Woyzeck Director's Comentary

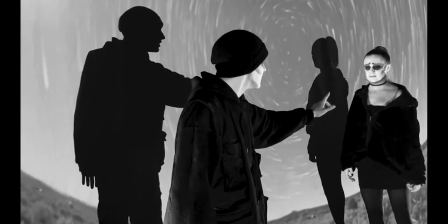(12:20)
Artistically, we knew that we would use colour in one of the scenes, but it was deciding when the best place to use it was to create the best moment possible.
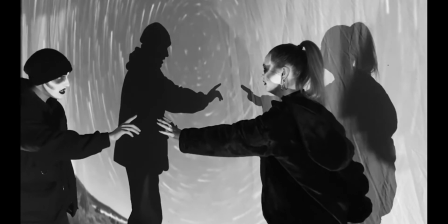(12:27)
We didn't want to overuse the colour or it would lose its value in the piece.
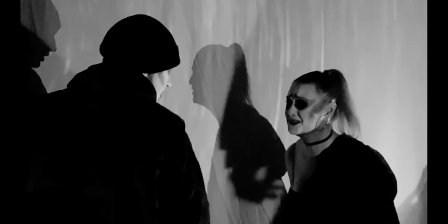(12:31)
We decided that it would have to be introduced in the climax of the action, which is the aptly named "a pretty red ribbon around your neck."
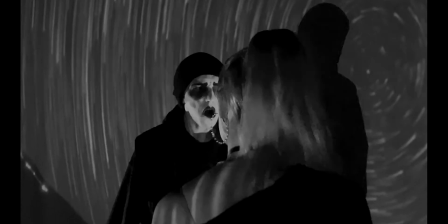(12:38)
Obviously, red is the colour we're going to introduce, so our challenge was to make it as impactful and memorable as possible.
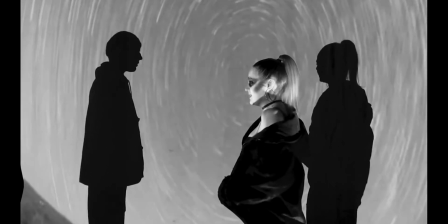(12:44)
The result, as you can see, is a montage of clips with injections of both red screens and a bloody razor.
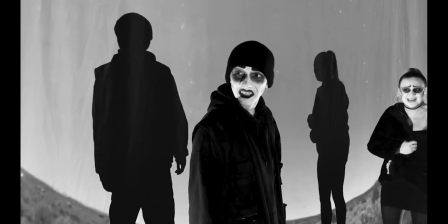(12:50)
The sharp and instant nature of the montage adds to the manic, psychotic act that Woyzeck is pursuing.
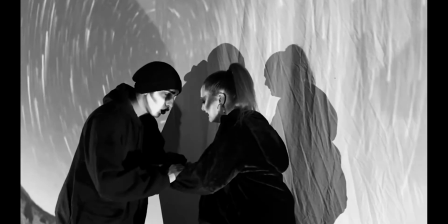(12:57)
This is very much his unravelling, and so we wanted to allow the audience into his mind as he's killing Marie.
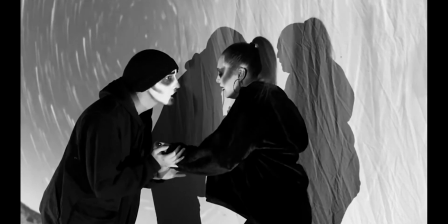(13:03)
This is where we see different Maries at different stages of the play, dancing with the Major and seducing him in bed.
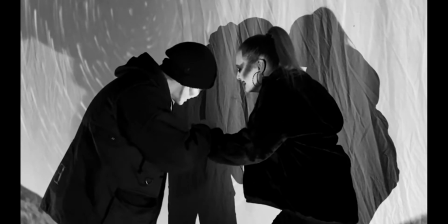(13:10)
The dancing contrasts perfectly with the killing, adding a layer of beauty and release to the murder.
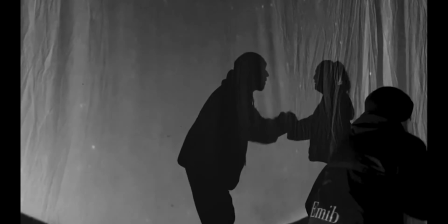(13:16)
These images also have a subconscious semiotic response for the viewer.
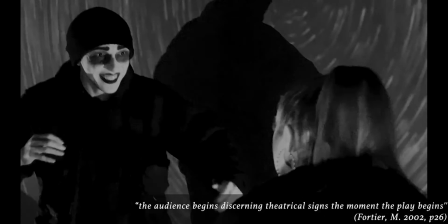(13:20)
The audience begins discerning theatrical signs the moment a play begins, and in this case,
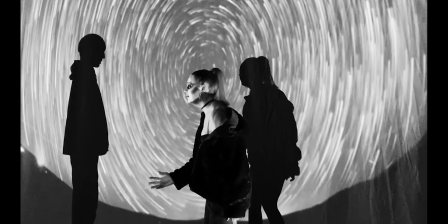(13:26)
throughout the film, the audience is breaking down and understanding these signifiers that we are putting in place.
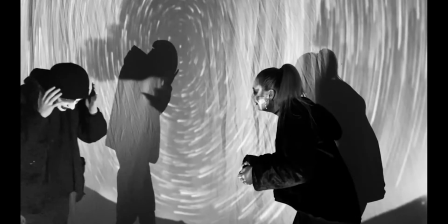(13:31)
So when we get to our montage, these signs are a lot clearer. Although only half a second long, the knife fills the screen and so does the dancing.
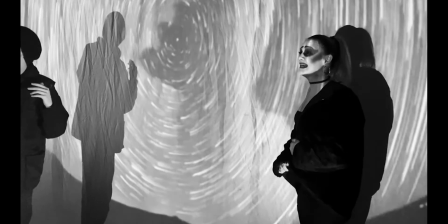(13:39)
These images have associations in our brain, a knife linking with stabbing and murder, and the dancing linking with romance, intimacy and beauty.
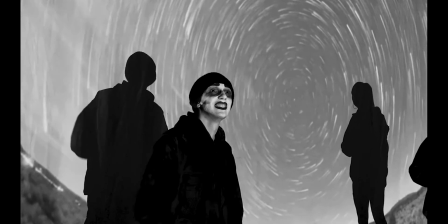(13:48)
In addition, the seduction reinforces Woyzeck's necessity to end this mortal sin.
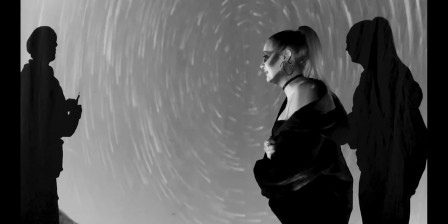(13:53)
Through a montage we can start to understand what Woyzeck feels and how he thinks.
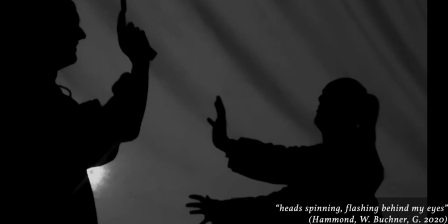(13:58)
He talks about how his head's spinning, flashing behind my eyes. And through editing we were able to visually show what he's talking about.
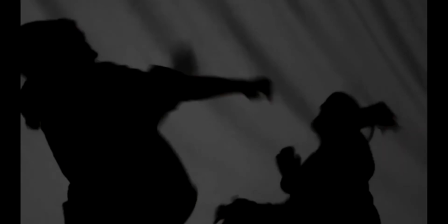(14:06)
This sequence is also very Artaudian in style.
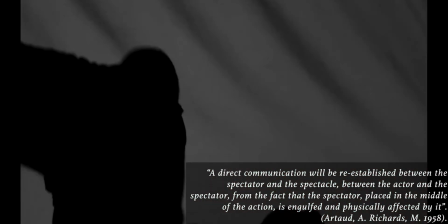(14:10)
A direct communication will be re-established between the spectator and the spectacle, between the actor and the spectator,
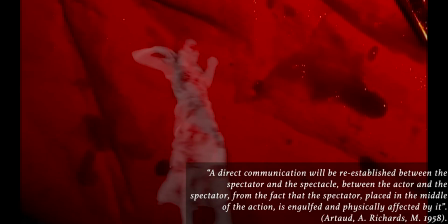(14:17)
from the fact that the spectator, placed in the middle of the action, is engulfed and physically affected by it.
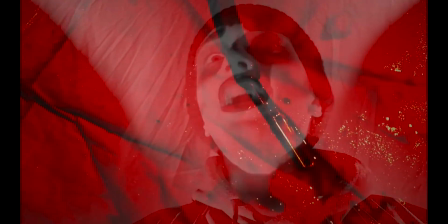(14:23)
We've created this visceral and somewhat aggressive montage utilising some of the
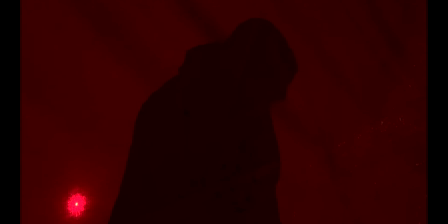(14:28)
concepts of the theatre of cruelty to engage the audience with the climax of the piece.
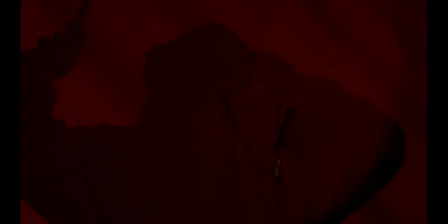(14:32)
The idea that Woyzeck is trapped inside of his own brain inspired us to play around with projection, and with Woyzeck being trapped inside a screen with the walls closing in on him. The video we used as a montage of war videos, plane crashes, guns,
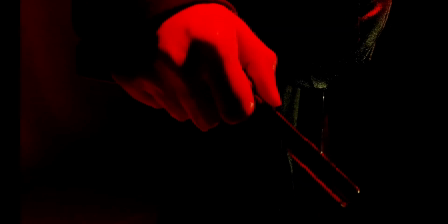(14:46)
injuries and peas to try and demonstrate the elements of PTSD and the inner thoughts Woyzeck was having. The scene is also set back on the hilltop,
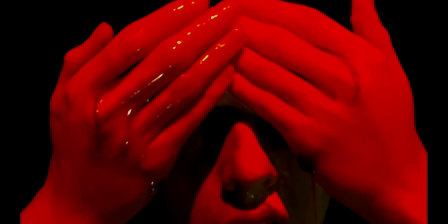(14:54)
which we know Woyzeck has a special relationship with. This is where the voices speak loudest to him, and where he can escape reality.
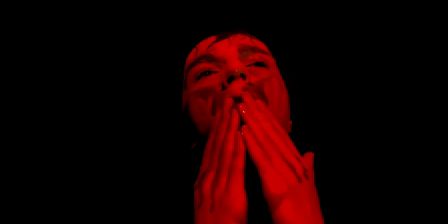(15:01)
The only elements of control he seems to have in the play are when he is located on the hilltop. We also use Brecht's distancing effect when shooting from the point of view of Marie,
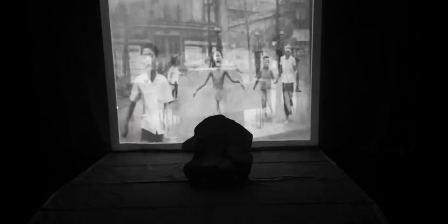(15:11)
forcing the audience to see the action through her eyes and inviting them to be affected and engaged with the scene,
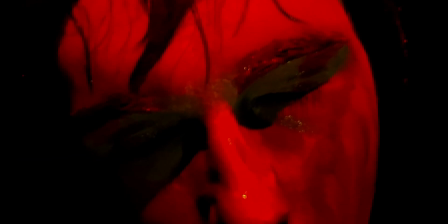(15:16)
and subsequently the murder.
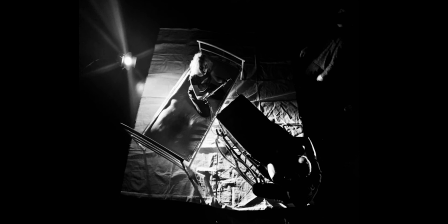(15:20)
Being able to work on Woyzeck and my research into technology in theatre has allowed me to gain a greater insight into how technology is being used in productions,
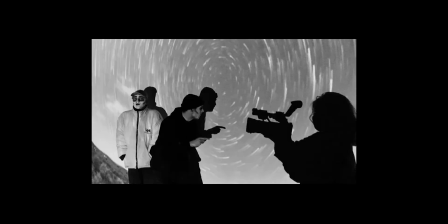(15:28)
and I've been able to examine why it works, how it works, and most importantly, when it fails.
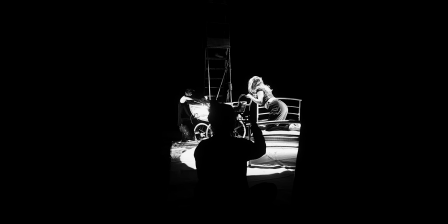(15:34)
We managed to shoot the entire play using iPhone cameras and taking photos of the projected backdrops ourselves.
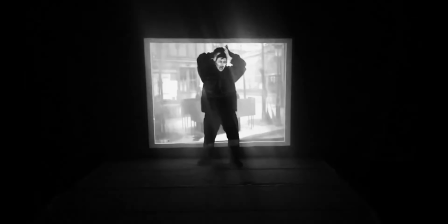(15:40)
And although we had certain LIFA resources available to us, we only needed one filming studio with a lighting rig and a projector.
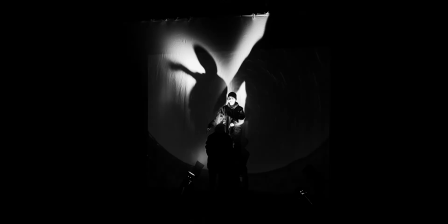(15:47)
And from this we were able to create our filmed, non-naturalistic interpretation of George Buchner's Woyzeck.
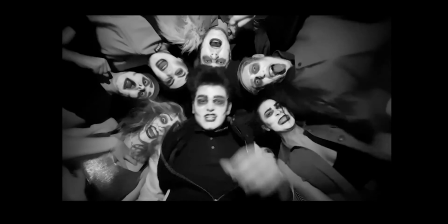(15:53)
And on reflection of the finished product, we were able to meet the following artistic goals. We were able to create a world that highlighted the social and economic injustices that Woyzeck faces, whilst maintaining a level of expressionism and horror that was so prevalent in the 1920s silent movie era.
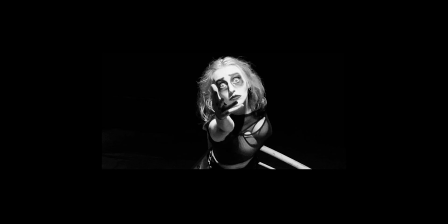(16:09)
Thank you for watching.